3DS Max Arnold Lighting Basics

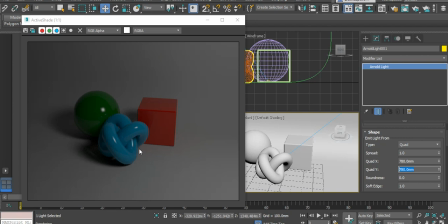from here I want to create some scene lighting so if you want your light source just coming from one direction you would finish here but I want to create a scene like they have in photo shoots for instance or to display
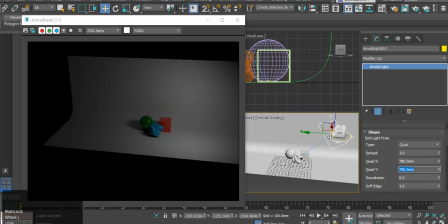objects so what I'm going to do is I'm going to scroll
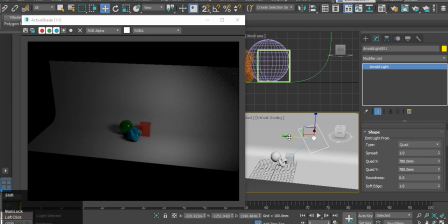out select my light and
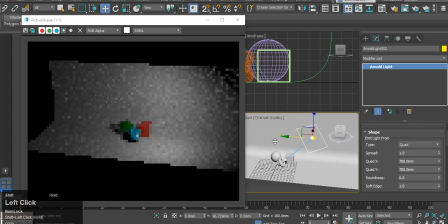then hold shift and I'm going to drag my light so I'm holding shift while dragging my light and this creates a duplicate however the duplicate is still locked on to the same point so if I drag it over say over here
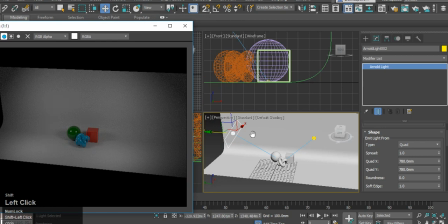like so and I just want to copy as I want to be able to edit the lights individually and
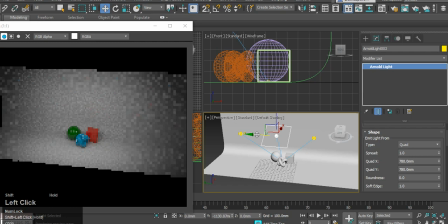then I'm also going to create a third light like
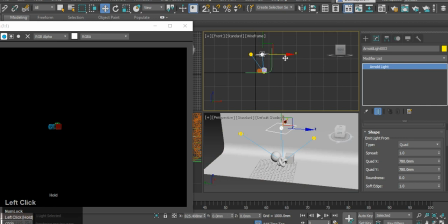so and I'm going to put that above my objects and move a little bit further away so it's a little bit less strong and
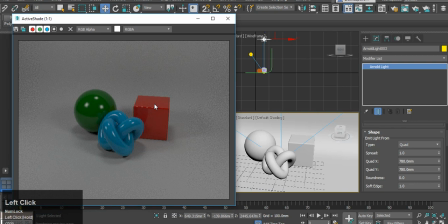this is what I end up with so this is very close to what I started off with at the start of this tutorial however in my original image I had a stronger light on the right side so that
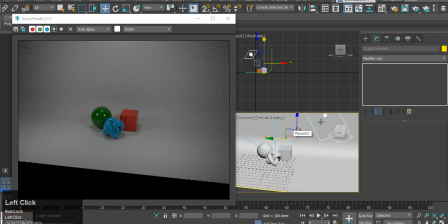my left side shadows were a little bit darker the way I did this is selecting the light that I wanted to be brighter going down to intensity again
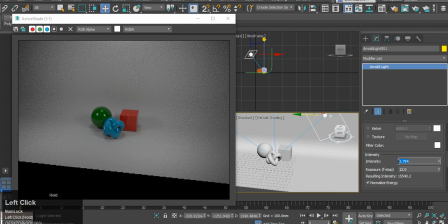and increasing the brightness of the light I increased mine to 10 like
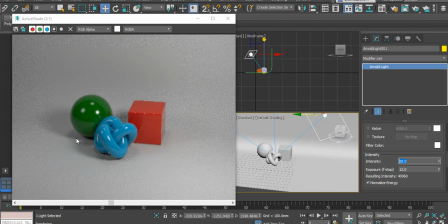so as you can see the light source on this side is causing more defined shadows on the left side while still keeping the fine shadows being projected from the left if
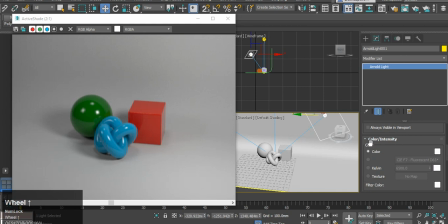you want to give your scene some atmosphere for instance if you want it to appear that the light source is warm. If you scroll up the page to colour and intensity, next to colour,
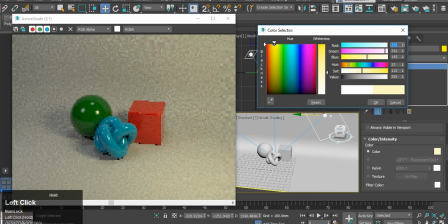you select the light colour, you can change what colour the light is. For instance, if I have a slightly yellowed light, it gives the impression that the light is warm, for instance coming off of a fire. Alternatively, I could go for more of a blue,
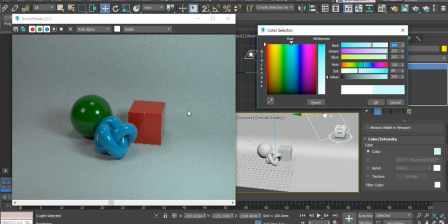which will give the appearance that the area that my light is in is very cold this
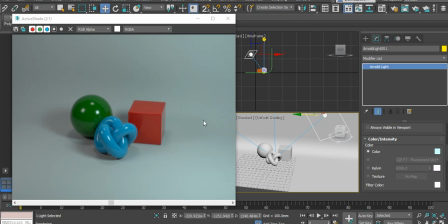is the end of this tutorial I hope you found it informative thank you for watching